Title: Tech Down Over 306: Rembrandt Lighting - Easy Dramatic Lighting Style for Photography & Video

Hi everyone, I'm Harold Muliadi with RELATECasts. Rick Zanotti will be joining me in a moment, and we're going to show you how to create Rembrandt lighting for video. Rembrandt lighting is a lighting technique that is quite old. As the name implies, it was used extensively by the painter Rembrandt van Rijn.
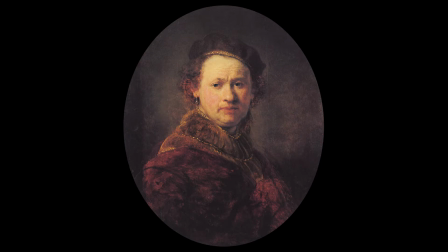Here is a self-portrait that was painted by Rembrandt of himself. And you can see an example of the lighting style here. So we'll show you how to set up Rembrandt lighting, we'll talk a bit about what it's good for in video, and hopefully this helps you out for your photography, videography, or whatever else you may be using this lighting style for. In general, you'll start setting up for Rembrandt lighting by having a light placed 45 degrees to the side of where
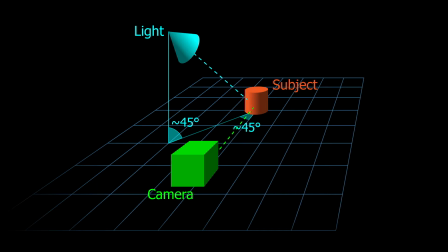your subject is sitting and about 45 degrees vertically, so it'll be sort of above your subject as we have here. However, a lot of the fine-tuning to get it to a real Rembrandt lighting situation depends on what the shadows on your subject's face looks like.
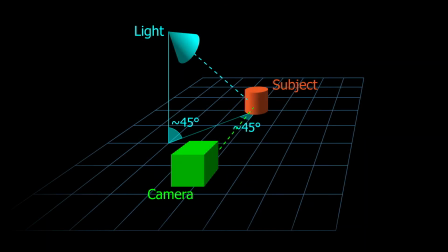And you can see in the lighting diagram here where I have the camera pointing straight at the subject, and we have the light at about 45 degrees horizontal, 45 degrees vertical. Next, we are going to go over to Rick, who will be our subject for the lighting, and we will show you what those shadows look like.
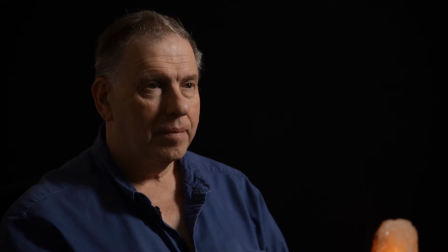Here we are lighting Rick short using Rembrandt lighting. Rembrandt lighting is a more dramatic style of lighting, and so is short lighting. It's generally considered a little more dramatic. As you can see, it kind of thins out the features a bit, but it also tends to highlight
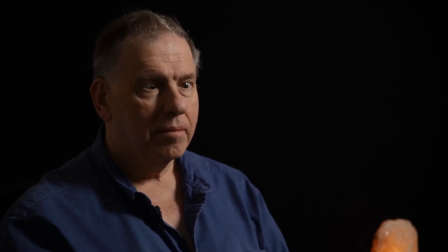other things like wrinkles and that sort of thing a little more. So it's considered a little more situational. It's used for interviews at times.
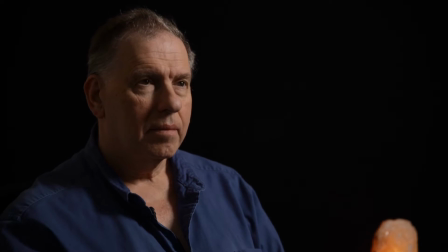One show that we enjoy that uses this particular style, this Rembrandt lighting lit short, is London Real interviews, and they always tend to use this style of lighting. It makes for a very dramatic and sort of impactful visual effect.
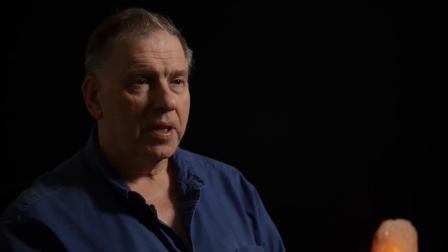And as a model or talent, what I'm seeing right now is really just in front of me.
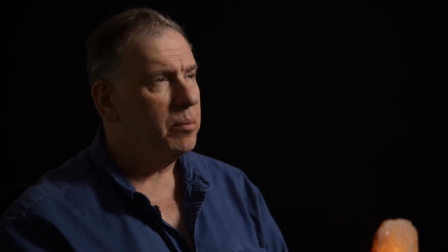The light's up there. I'd have to really look at it to be bothered by it. You don't really notice the light that much.
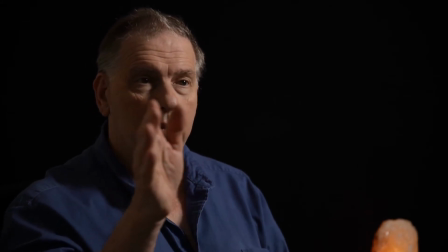There's really no light coming from there, so it's just that one light.
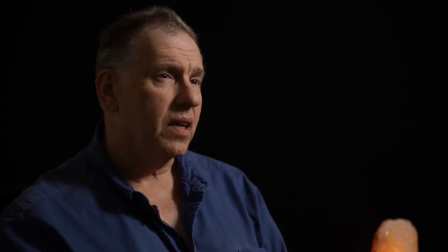And if you're in front of cameras all day, this is a lot less painful because it really doesn't bother you that much. And some of the things to look for when you've set up the light correctly is, and I'll highlight it on the screen here,
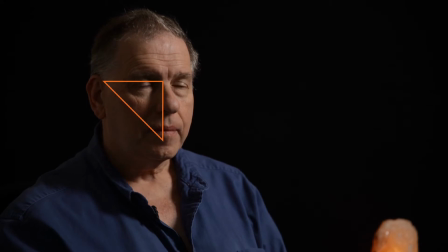you see this triangular shaped patch of light on Rick's face on the far side from the light. You also notice that his eyes have visible glints, catch lights. If you're not seeing those lights, then your light is probably too high.
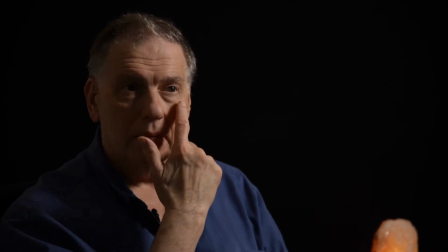And if you don't have that triangular shape,
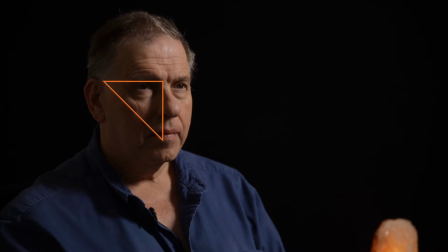like if there's a bigger kind of irregularly shaped patch of light on that side of his face,
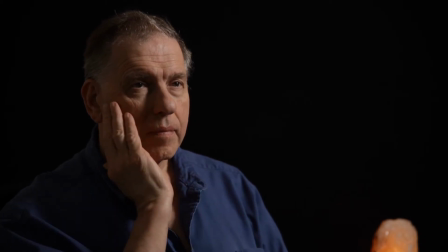then you've most likely got the light too close in front of your subject.
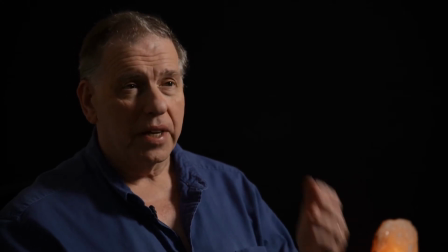And by the way, there's no heat that comes at you on this side. This is the lit side.
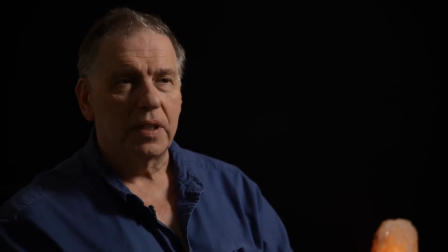This is the darker side. There's no difference in lighting heat. Again, we're using LEDs. They're pretty cold to the touch, so you won't burn your talent to death.
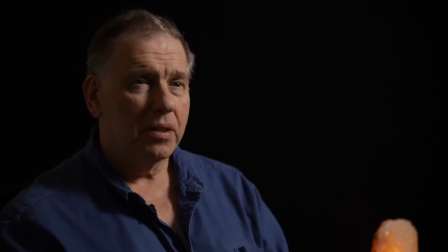In the old days, when we had the big tungsten lamps or the or any other kind of lamp, frankly, until LEDs, it was pretty painful. Though we did have fluorescents, which were pretty good. They were a little warmer, but barely warm. So these are very comfortable from a talent perspective.
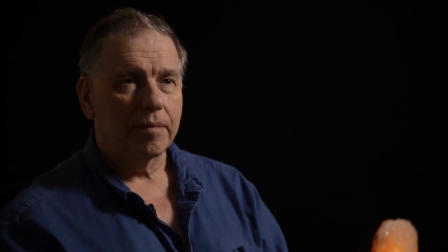And next, we're going to move over to this same sort of shot, but lit broad.
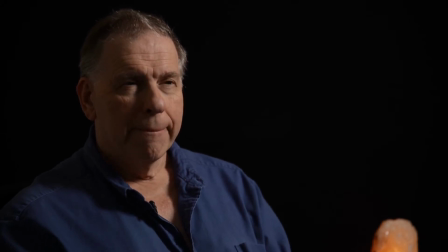And that's considered a little more of a more versatile style of doing things, but slightly less dramatic.
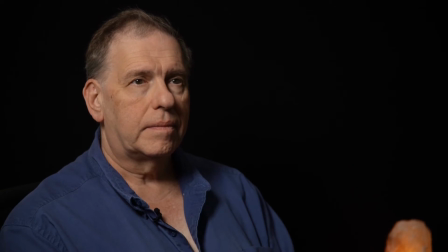Now we have Rick lit broad. This means the light is hitting the broad side of his face. That is when your camera is off axis. That means it's not pointing straight at your subject and your subject's not looking straight at the camera.
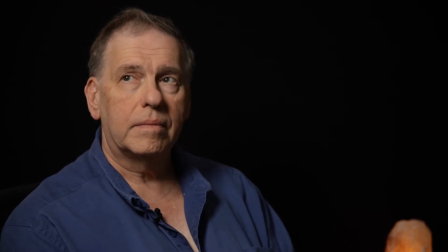The light is on the same side as the face. This is usually considered a slightly more versatile means of lighting. It tends to flatten out features and that sort of thing. However, because there's a little less three-dimensionality to it, it's considered slightly less dramatic.
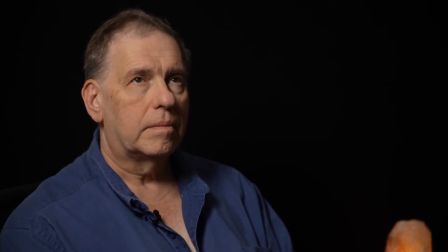As you can see, we have the same features here. We have that triangular patch of light.
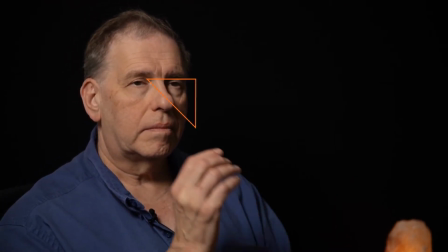Now it's on the other side of Rick's face and the resulting shadow.
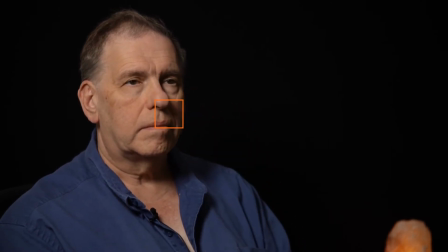And we have that loop shadow below his nose on the other side from the light. and that's kind of stops between the mouth and the nose. As long as it's above the mouth, that usually is good enough.
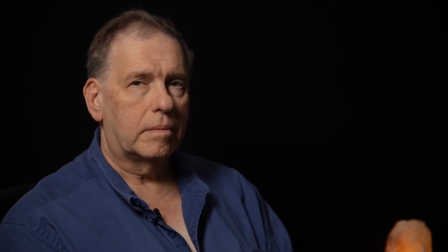And finally, we need to make sure, of course, that you have the catch lights in the eyes so that you don't have eyes that look like they're totally black inside.
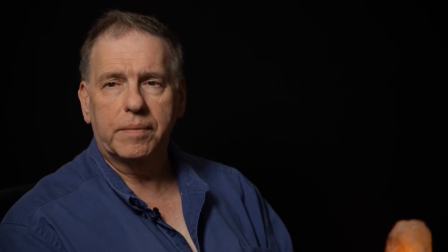Now, if I look straight at the camera, you lose a lot of the shadowing, right?
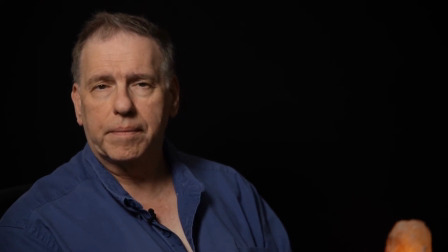Yeah, this is an important point about Rembrandt lighting, is that it's really only set up when the subject is looking in a very specific direction. As soon as they look around, then it kind of breaks down. But you can set it up that way, and you can use it for video.
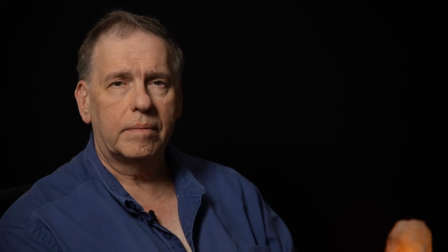It's just not going to necessarily stick to a Rembrandt lighting situation. This is another reason why it's not used as much for video, because it doesn't quite stay in place as much.
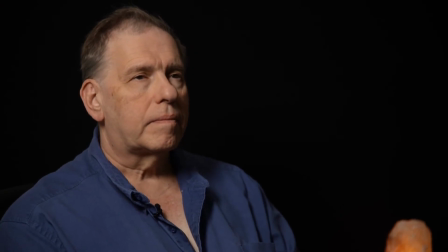It's used, well, in terms of filming, it's used a little more in cinema, because then all of the shots are very carefully composed.
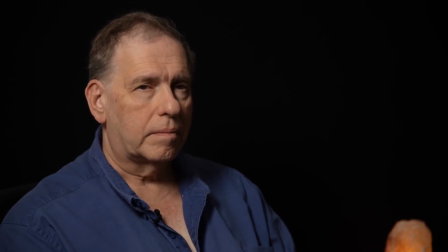Next, we're going to see how this lighting situation looks when your talent is facing straight at the camera.
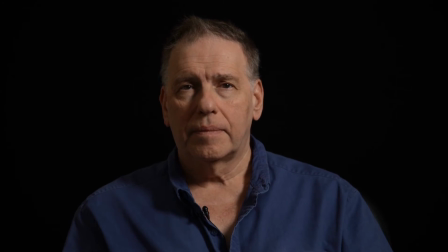Now we are showing, finally, what it looks like when you have Rembrandt lighting where the talent is looking straight at the camera. You get perhaps a better look at what the shapes of all of these shadows and patches of light look like. This will give you a really good idea of what to do when you're setting it up.
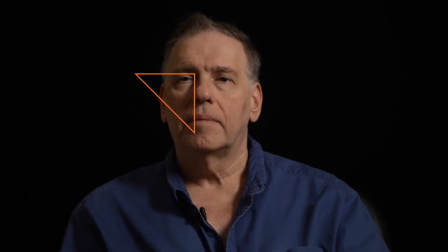So you want to have this patch of light on the side opposite of where the light is, the side of your subject's face opposite from the light, and next to the nose you have this sort of harsh line,
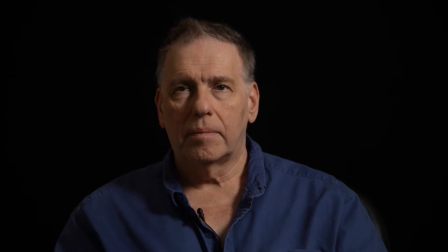and it rolls off a little softer towards the edge of the face. That's how you will set this up. So as you can tell by all the different camera angles, it gives you as much drama or as little as you'd like. It makes the talent definitely look more interesting than just flat out lit.
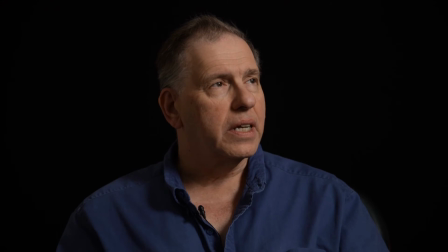If I look that way, you're going to get a different light. So for here, I'm pretty well lit straight on. You'll see shadowing here now because I'm not by the camera can't see that side of the face. But if I move this way, I'm now at about 45 degrees. And then I come back this way looking at the camera, or I can look off the other way,
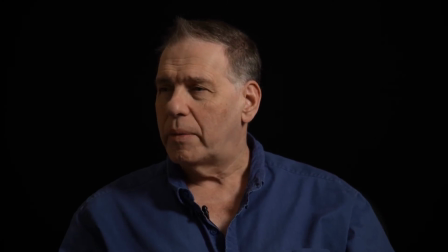which will give even a more dramatic shadow because one side of the face will be totally dark. So this gives you a lot of variety. One light does it all. It's a key light, a fill light, and a hair light all in one.
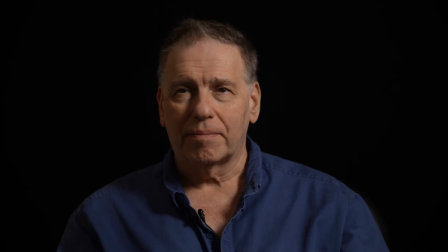And the nice thing about Rembrandt lighting is that because it comes from a time before electric lights existed, it is actually a lighting style that you can set up without any electric lights.
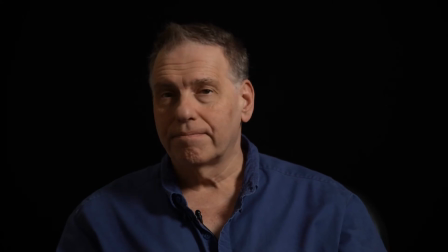If you just have a window with sun coming through at about 10 a.m. or something like that, then you can angle your talent so that the sun is coming at them from about this angle,
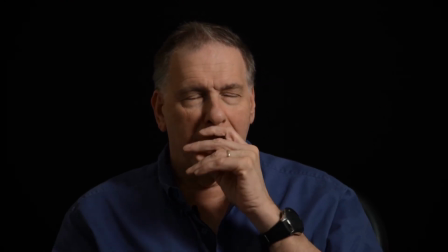this roughly 45 degree from the horizon and 45 degree from their eye line angle.
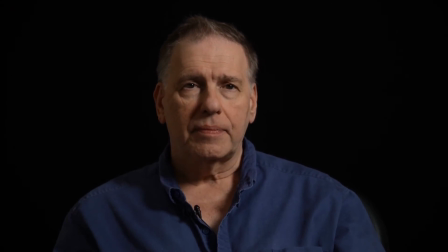And you can even do this outdoors if you just angle your subject so that the sun's hitting them the right way. And don't be afraid to shadow things.